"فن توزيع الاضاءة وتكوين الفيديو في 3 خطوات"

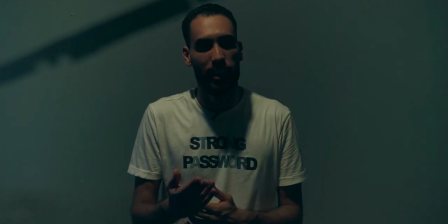استخدمهم ازاي في المكان او في الاستوديو او في الحيطه اللي انا بصور عليها؟ اول خطوه هتعملها هتقفل الاضاءه في المكان اللي انت بتصور فيه تماما،
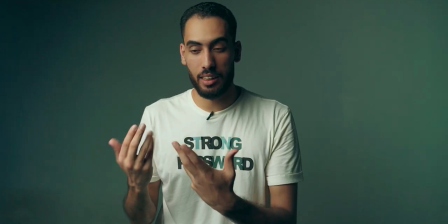وبعدين تشغل الكي لايت بتاعك مصدر الاضاءه الاساسي عليك على يمينك او على شمالك بزاويه 45 درجه من فوق،
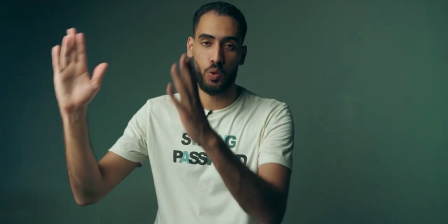ما ينفعش ان هو يكون من تحت او بنفس مستوى وشك، لازم يكون من زاويه اعلى من وشك بحيث ان هو يرسم على وشك
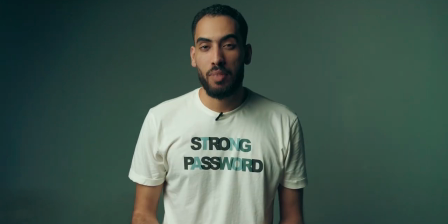المثلث اللي انت شايفه على الجنب الثاني من مناخيرك ويسيب شويه شادو على وشك. بعد كده هو مشغل الباك لايت بتاعي او الاضاءه الخلفيه او زي ما بيسموه الريم لايت،
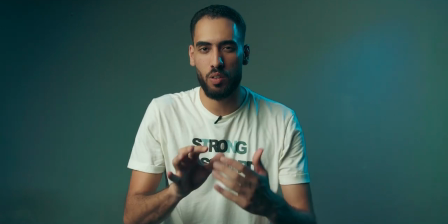وهو اللي بيبدا يرسم عليا الشكل اللي انتوا شايفينه ده، بيحاول ان هو يفصلني شويه عن الخلفيه وبيدي شكل كويس في الفيديو.
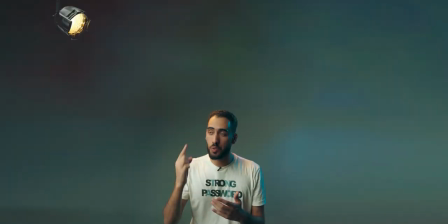ثالث اضافه بستخدمها حاجه اسمها الهير لايت، وهي الاضاءه اللي انتوا شايفينها دلوقتي عليا باللون الورم ده على شعري من فوق،
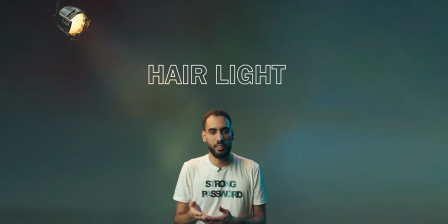بتكون اضاءه متوجهه من فوق على شعرك وبيسموها الهير لايت. نروح النقطة اللي بعد كده وهي تناسق الألوان. الفيديو بتاعك زي الصورة بالظبط، لازم يكون عبارة عن باليتة ألوان كأنها لوحة مرسومة، لازم تخلي ألوانك كلها متناسقة مع بعض. أبسط طريقة أنا بستخدمها عشان أختار تناسق ألوان كويس أو ألوان تمشي مع بعض، وهي إن أنا أخش على جوجل.
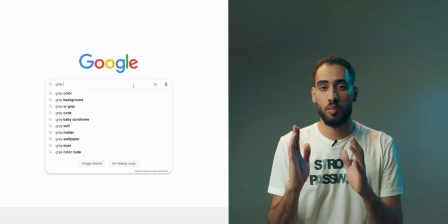مثلا لو أنا هبحث عن اللون الجراي، بخش على جوجل أكتب جراي كولر باليت،
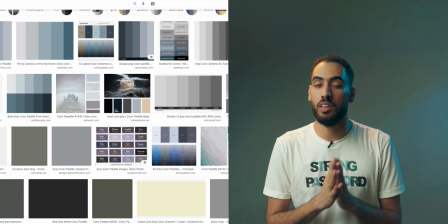وبيطلع لي كل الألوان اللي تنفع تمشي مع اللون الجراي بالدرجات بتاعتها على حسب ما أنا عايز. ببدأ إن أنا أختار الألوان على الأساس ده وهيديني نتيجة كويسة. وفي طريقة تانية طبعا، موقع أدوبي بيقدم الخدمة دي مجانا بطريقة أكتر احترافية،
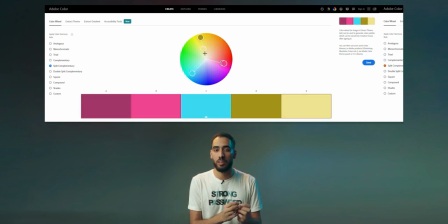بحيث إن أنت تختار اللون بالظبط اللي أنت عايزه هيطلع لك الألوان اللي تمشي مع اللون ده. وحابب أختم بسؤال مهم جدا، هل المعدات والإضاءة مهمة لتقديم المحتوى؟ أكون كداب لو قلت لك المعدات مش مهمة، ولكن عمرها ما كانت عائق إن أنت تقدم المحتوى بتاعك.
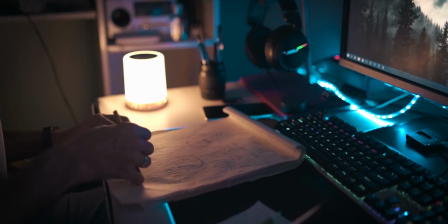فامشي بمبدأ إن أنت في حاجات أولى من حاجات، حاول تستثمر في كاميرا كويسة وتوفر لها توزيع إضاءة مناسب. مش شرط تجيب أقوى هيد في العالم، ممكن تجيب هيد بسيط، أو ممكن تشتغل بلمبة معينة أو بهيدات بسيطة وبأسعارها مناسبة إلى حد ما، وهتطلع بجودة كويسة. وفي مثل من اخواتنا الفلسطينيين انا متاثر بيه جدا، وبيقول بنجود بالموجود، بمعنى ان انت بتستغل المتاح معاك وبتحاول ان انت تطلع منه بحاجه كويسه او تساعد بيه غيرك. فاحنا الفيديو ده كله بنحاول ان احنا نجود بالموجود. حاولت ان انا اوضح لك بس طريقه الاضاءه والتكوين بتكون ماشيه ازاي. لو في اي حاجه مش واضحه تقدر تكتبها لي في التعليقات تحت او تبعتها لي على الانستجرام بتاعي،
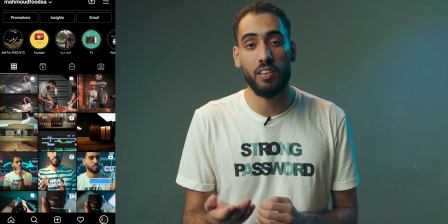ولو في اي حاجه مش واضحه او حاجه معينه انت حابب تصلحها لي تقدر تكتبها لي في التعليقات تحت، هكون حابب ده جدا.
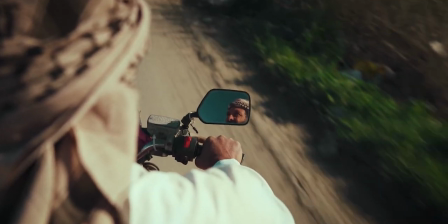وحاجه اخيره حابب ان انت تساعدني فيها، فيلم صياد الوثائقي اللي كنت صورته بفترة داخل مسابقة،
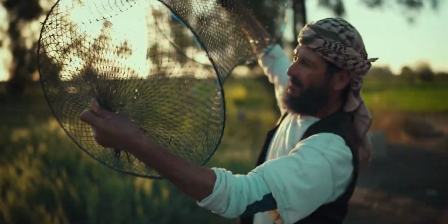والحمد لله يعني عدى مرحلة كبيرة، كان بينافس من ضمن 200 فيلم، فالحمد لله عدى من ضمن 200 فيلم ووصل لأول 10 أفلام. والمرحلة بعد كده بتكون تصويت الجمهور، وبعد كده لجنة التحكيم. تصويت الجمهور بيمثل 25%، وإن شاء الله يعني لجنة التحكيم تنصفنا وتدينا بوينتات كويسة. فكل اللي عليك لو أنت حابب تدعمني تخش على رابط الفيديو هسيبهولك في الوصف تحت بتاع الفيديو، وتدوس لايك على الفيلم وتعمل كومنت، وكده أنت خلاص عملت تصويت. بس كده يا سيدي، كان معاك محمود فودة، ربنا يوفقك في المحتوى بتاعك. سلام.